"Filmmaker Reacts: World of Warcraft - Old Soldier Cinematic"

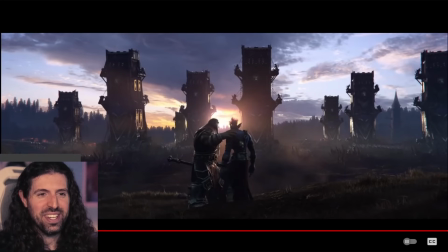and that's it man that's the shot where i just like ah it all it all came together what did i talk about beginning with the color theory all right not only do we have oranges and blues which as i said are sort of a um a really clever pairing of grief and passion
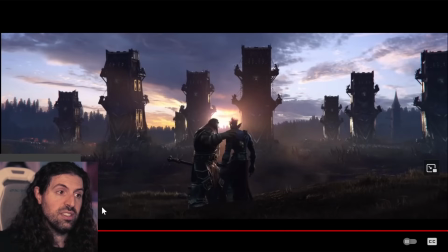like the will to live and the the lack of it but also orange and blue are harmonies on the chromatic circle right so what you get from that kind of payoff that sort of emotional color
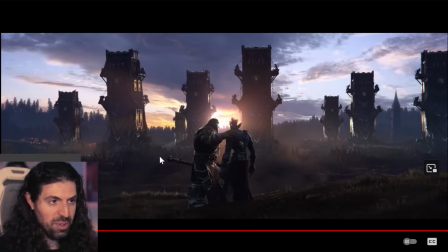payoff that you've built up as you get a beautiful image out of it is very aesthetic and we have this also representing now in this image the kind of will to live here the color theory that we built up is now starting to eclipse the
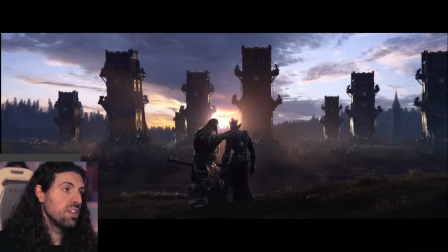the grief the grays the blues and it's a it's also look at the posture change we had a man who's literally dragging himself um across the battlefield holding up a torch to pretty much get shot down brought down by the
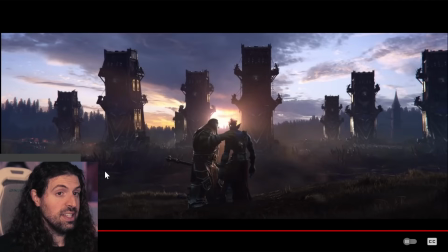enemy and now he's not alone he has another person with him and he's you know holding that person's shoulder kind of comforting him and he's able to boost himself up on that on this child i say child
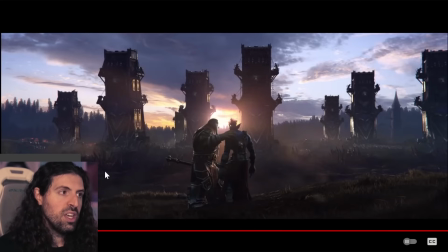he's a younger man he's not a child on this man's shoulder um so there's just so much meaning in this right there's so much meaning like if you had shown me painting number one like if i was in an art gallery painting number one is him walking out with the torch painting number two is this it'd
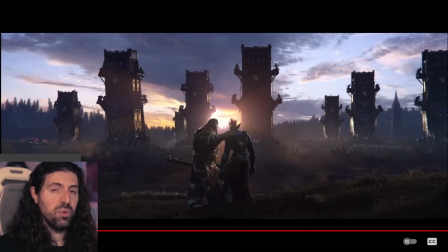be a powerful series of paintings man it really would and it would it would be so open to many different meanings but for me i would probably guess at something like that like maybe there's some peace found here maybe he's a enemy soldier that he that he found common
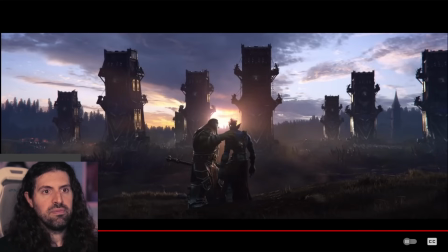ground with maybe they made peace on the battlefield maybe they they parlayed and came to an agreement maybe they came to terms it's just a beautiful image like in a background of of war siege towers enemy soldiers is like this this moment of camaraderie of peace
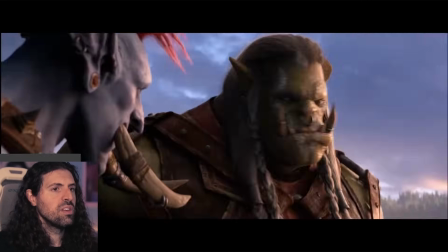just beautiful really beautifully done yeah and this
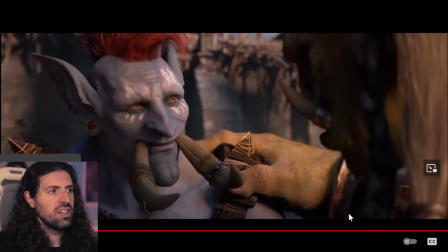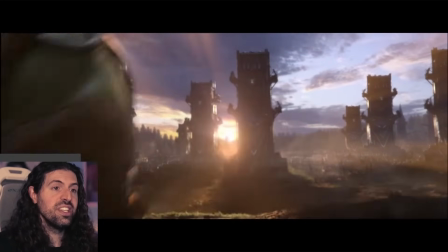Did you see that and there it is see the will to live has eclipsed now now it's beautiful and bright
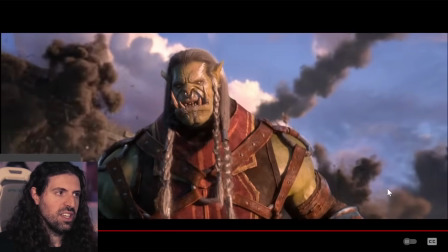Yes, see now
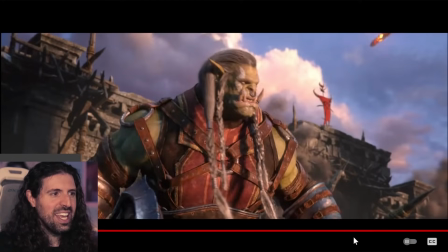So good and there it is man what I love about this line Right here.
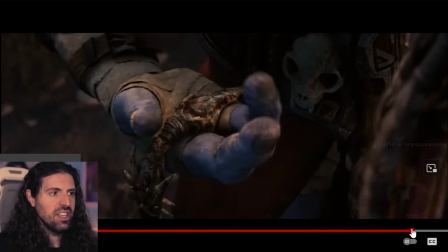Look at look at the pain man. Look at the pain as he looks down at that necklace too It's just great performance.
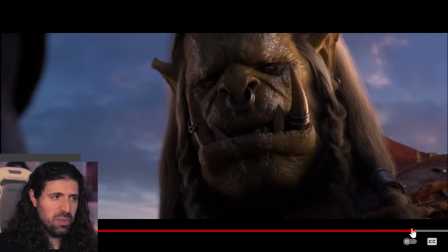I'm gonna have to assume there was maybe performance capture for this, you know, kind of like mapped to an orc's face or something, but very, very well done, and I love, um, I love the voice performance, as always, it's been incredible.
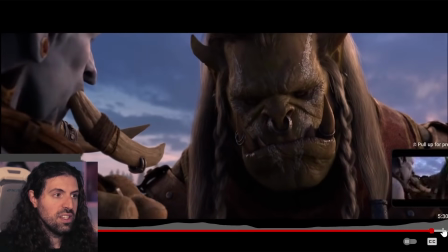What I love about this one line is, it's, he's almost like pleading with him,
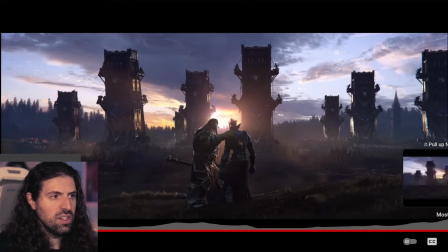right here i
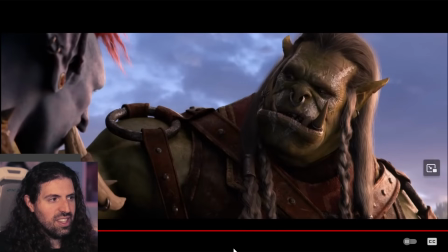love that man it's it's a it's the first feeling of vulnerability that i get in the image or in the in the scene for this character it's almost like he can finally
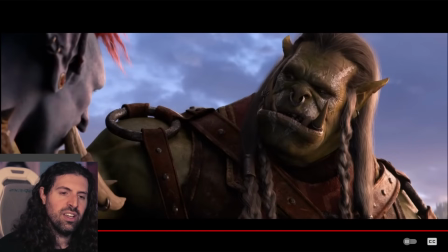you know he can finally breathe for a second and say like you know he's asking him in a in a plaintiff way you know it's a beautiful moment very subtle Very very subtle in the acting and the posture and the facial expressions
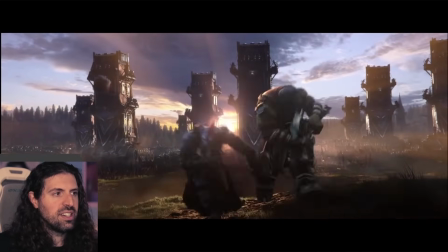Yeah, awesome And it's a great it's a great new character for me.